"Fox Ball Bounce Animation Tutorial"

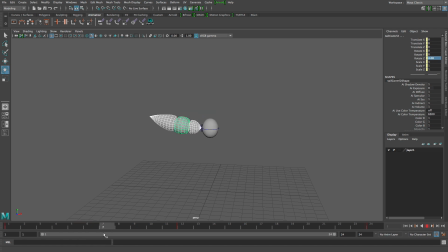(12:09)
So I'm going to go down about part of the way, and I'm going to ask this tail to just like not follow this ball completely yet. And at this point I might want to key these things separately, like maybe not moving them all as one mass.
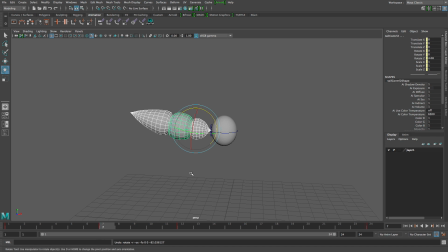(12:27)
So I'm going to go ahead and shift my rotation, or key my rotation values. And then this part of the tail is closer to the ball, so it's kind of following the ball a little bit more. But the rest of this tail isn't ready to follow. It's still kind of stuck in the initial momentum.
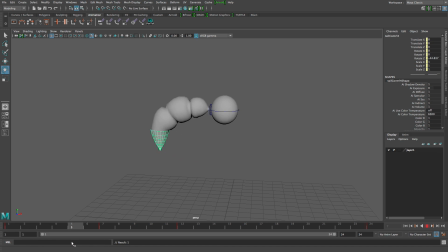(12:47)
This creates something called an S-curve temporarily. It's a little hard to articulate without pictures, but what's going on is I'm trying to think the best way to describe what it is I'm doing.
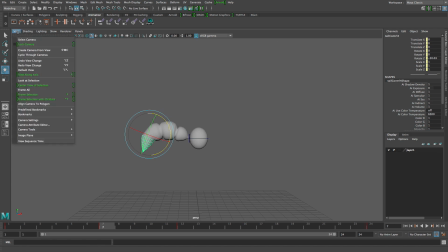(13:04)
You know what? Let's get our old friend the grease pencil out. Maybe this will help. So I'm going to go up to View, Camera Tools, and pull out my old friend the grease pencil to try to explain what's happening here. So in this motion, boy, that's not a really good line.
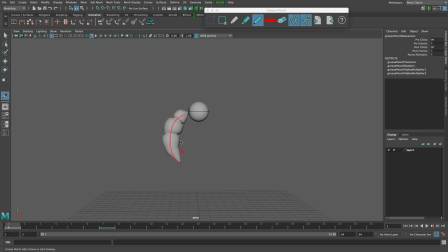(13:25)
Wish I was drawing with my tablet. Okay, so we've got a tail that is following this ball's upward motion. So it's dragging behind. See? By the time we get to 7, this part of the ball is following,
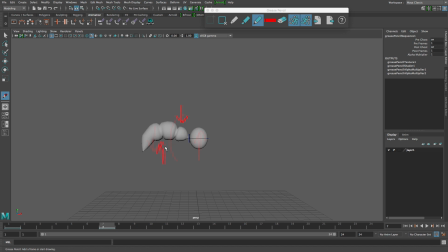(13:41)
this part of the tail is following the ball, but this part of the tail is still following the initial momentum upward, which creates an S-curve kind of effect. And by the time we get downward, the tail has changed more.
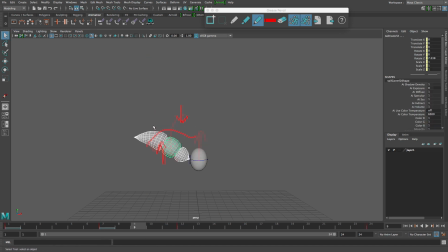(13:59)
So I'm going to go back to these tail controls and let this thing follow through a little bit more. Maybe
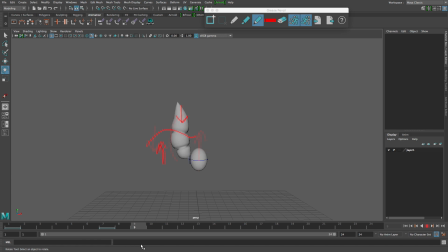(14:15)
kind of see that? You see that nice little S motion going on? By the time we get to this point, let me pull that grease pencil back out. Everything's sort of following the tail at that point. I hope that makes sense.
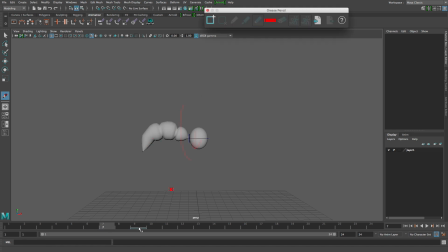(14:32)
I hope that helps describe. S-curve can actually be one of the harder concepts to articulate and grab a hold of, but the more you animate and the more you play with these principles, the quicker they are to grab on.
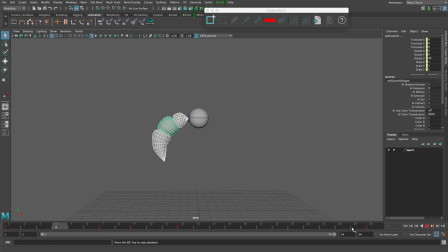(14:49)
Okay, so the tail's moving kind of nice, following after the ball, and it's got this nice little snap to it at this point. And now we want to kind of do the same thing on the other side. So I'm going to go, I don't know, somewhere halfway in here and start changing the ball going this other way.
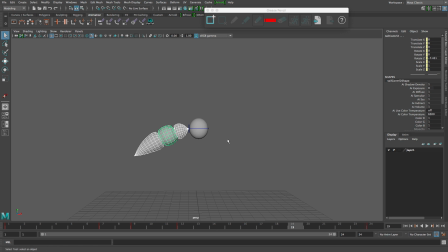(15:09)
So I want this delayed action. Just because the ball is coming up this way doesn't mean that I want the whole tail shifting. So just like before, I'm letting the first part of the tail kind of follow the ball, but the rest of it's just not ready to commit.
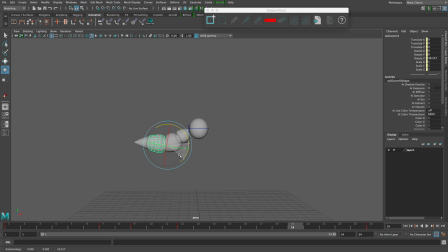(15:26)
Still wants to follow the momentum of the initial bounce. Ooh, I don't know if I'm liking that. I want it to follow through a little more.
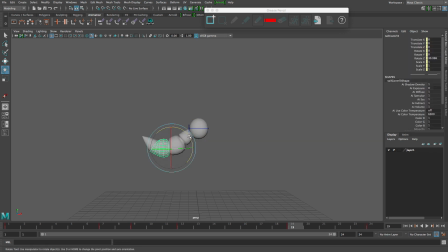We go 1, 2, 2 over like before, and then creating this nice little snap.
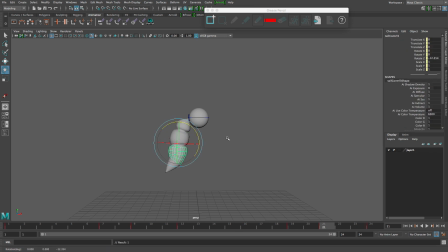Ooh, there we go. Ooh, that might be a little too snappy. A little fussy there. Snap, snap. Okay, yeah, that might be a little bit too much. Let's try.